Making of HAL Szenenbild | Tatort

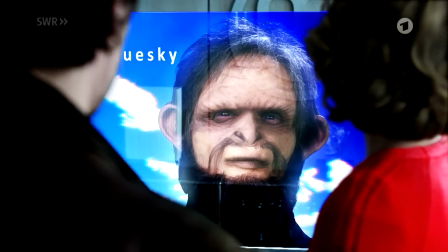6s
ein SWR-Tatort Stuttgart entsteht. Hell ist der Titel. Es ermitteln die Kommissare Lannert und Boots.
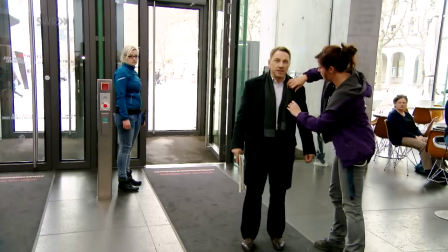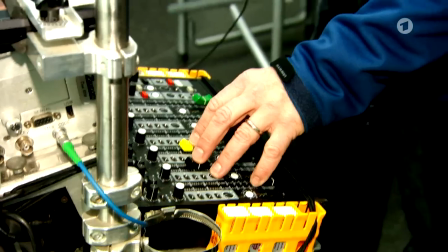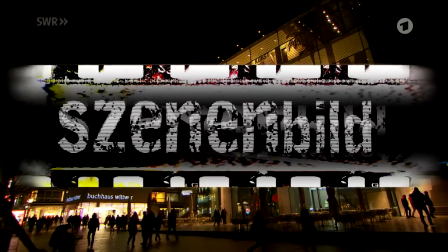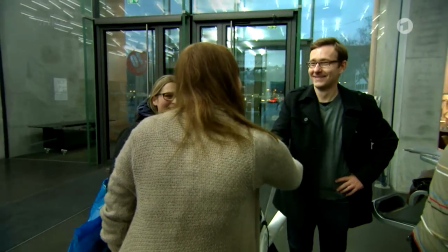30s
Joachim ist der Szenenbildner für diese Tatortproduktion. Er sucht die Locations aus, richtet sie ein.
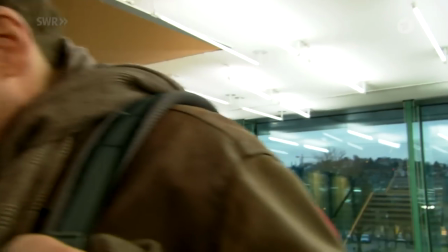35s
Der Regisseur Niki Stein hat eine genaue Vorstellung. Mit dem Kameramann setzt der Szenenbildner die Vorstellung des Regisseurs in Bilder um.
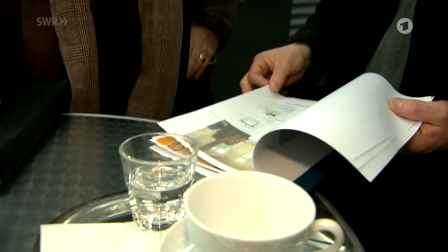43s
Dieser Tatort hat rund 20 Motive und etwa 100 Szenen. Joachim muss die Vorstellungen des Regisseurs genau kennen.
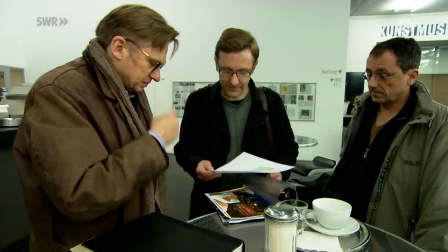50s
Er stellt ihm seine Vorschläge vor. Der Regisseur entscheidet.
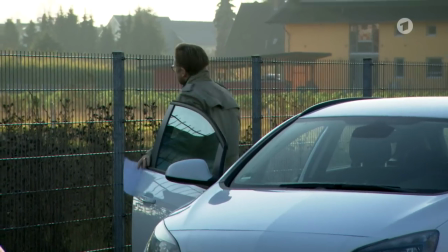54s
Blue Sky, das ist der Name einer Hightech-Firma, die im Mittelpunkt des Films steht.
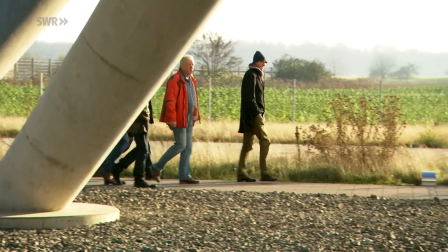59s
Für Szenenbildner Joachim die größte Herausforderung bei diesem Tatort,
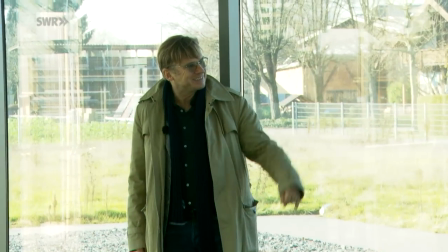64s
ein futuristisches Gebäude zu finden, das so aussieht, als könne es der Sitz eines solchen Unternehmens sein.
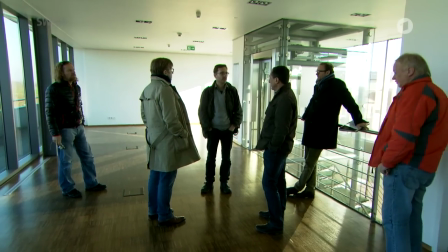70s
Das geschieht bei der Motivsuche. Regisseur, Regieassistent, Kameramann und der Szenenbildner fahren zusammen durchs Land.
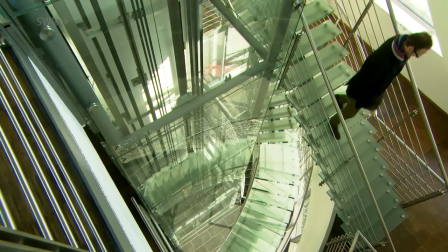77s
Natürlich hat Joachim vorrecherchiert und eine Anzahl von Gebäuden in die engere Auswahl genommen.
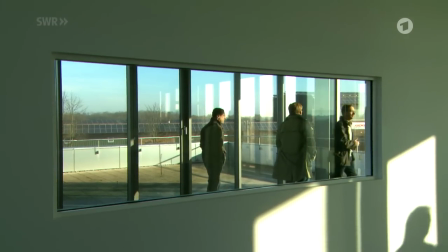83s
Hier könnten sie fündig werden. Jeder bringt seine Vorstellungen ein.
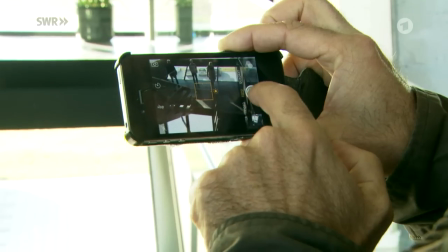87s
Der Regisseur erklärt seine Inszenierungsideen und der Kameramann denkt ganz konkret in Bildern.
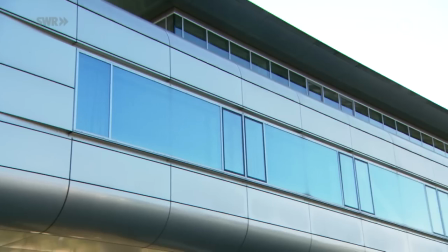94s
Dieses Gebäude ist ideal. Es steht leer und es hat die futuristische Architektur.
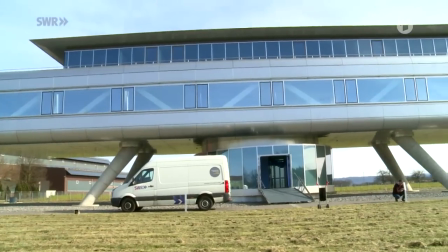99s
Es hat nur einen Schönheitsfehler. Es steht ganz allein auf einer großen Wiese im Nirvana.
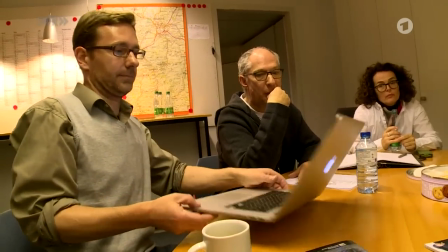106s
Der Leerstand, hast du da? Der Leerstand ist völlig abgefahren, liegt nur leider falsch.
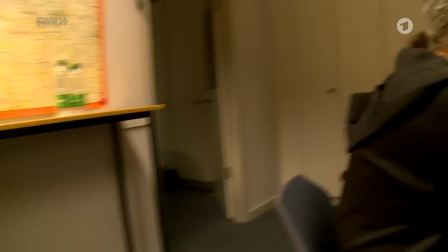111s
Also man müsste eigentlich diesen Leerstand nehmen, an Hubschrauber hängen und irgendwo auf dem Parkplatz in Stuttgart oder Karlsruhe oder so abstellen.
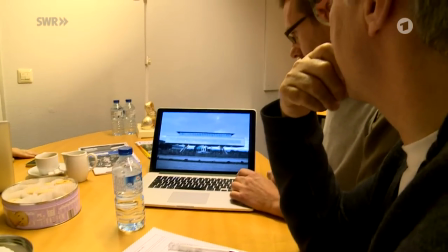117s
Dann ist er perfekt. Ja, super das Ding. Ne? Also ich würde auch dieses auch.
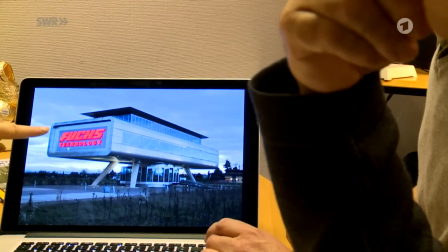124s
Also das würde ich auch, übrigens diese Farbigkeit durchaus für uns nehmen.
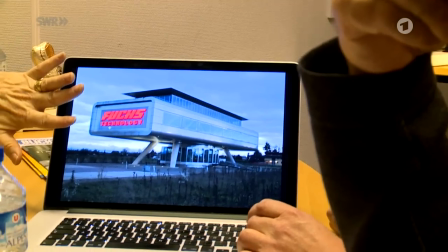128s
Ja? Die Frage, ob man das auf Blau nimmt und so.
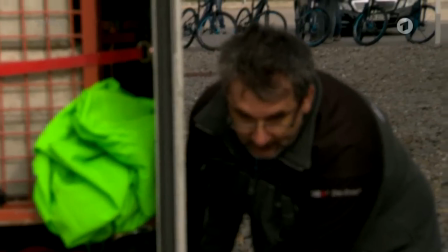135s
Hier werden als erstes die Kollegen der Baubühne gebraucht. Sie müssen riesige grüne Wände aufstellen, sogenannte Greenscreens.
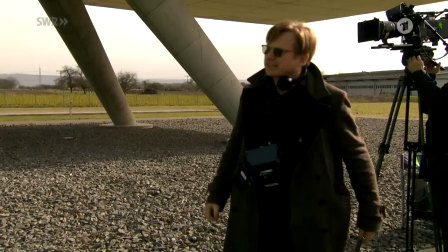142s
Das Grün wird später in der Nachbearbeitung durch Bilder einer anderen Umgebung ersetzt.
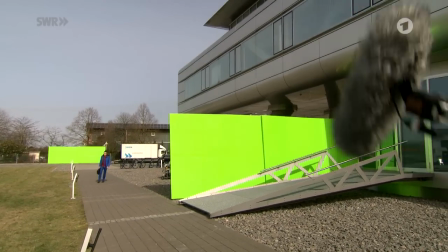147s
Drei Beispiele.
Und bitte! Ist dir eigentlich klar, was Sie da drin machen?
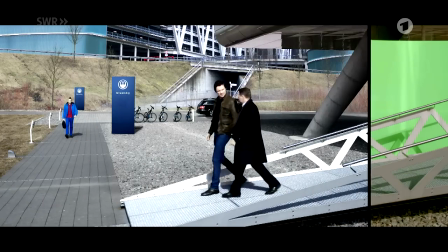155s Sicherheitssysteme.
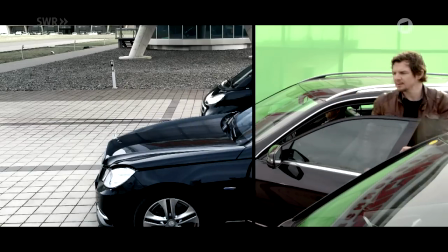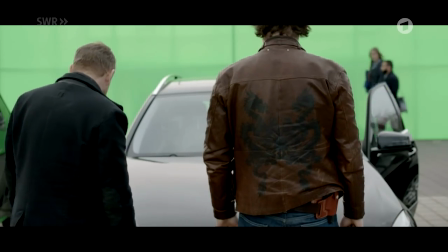165s Mann.
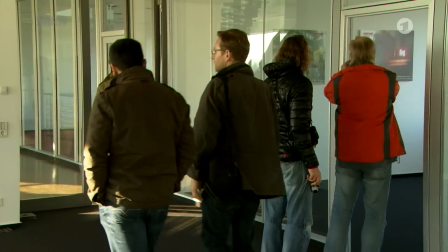171s
Innen war das Gebäude komplett leer. Alle für die Dreharbeiten benötigten Räume müssen eingerichtet werden.
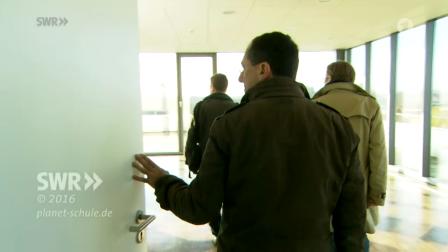176s
Der Szenenbildner bestimmt auch die gesamte Inneneinrichtung.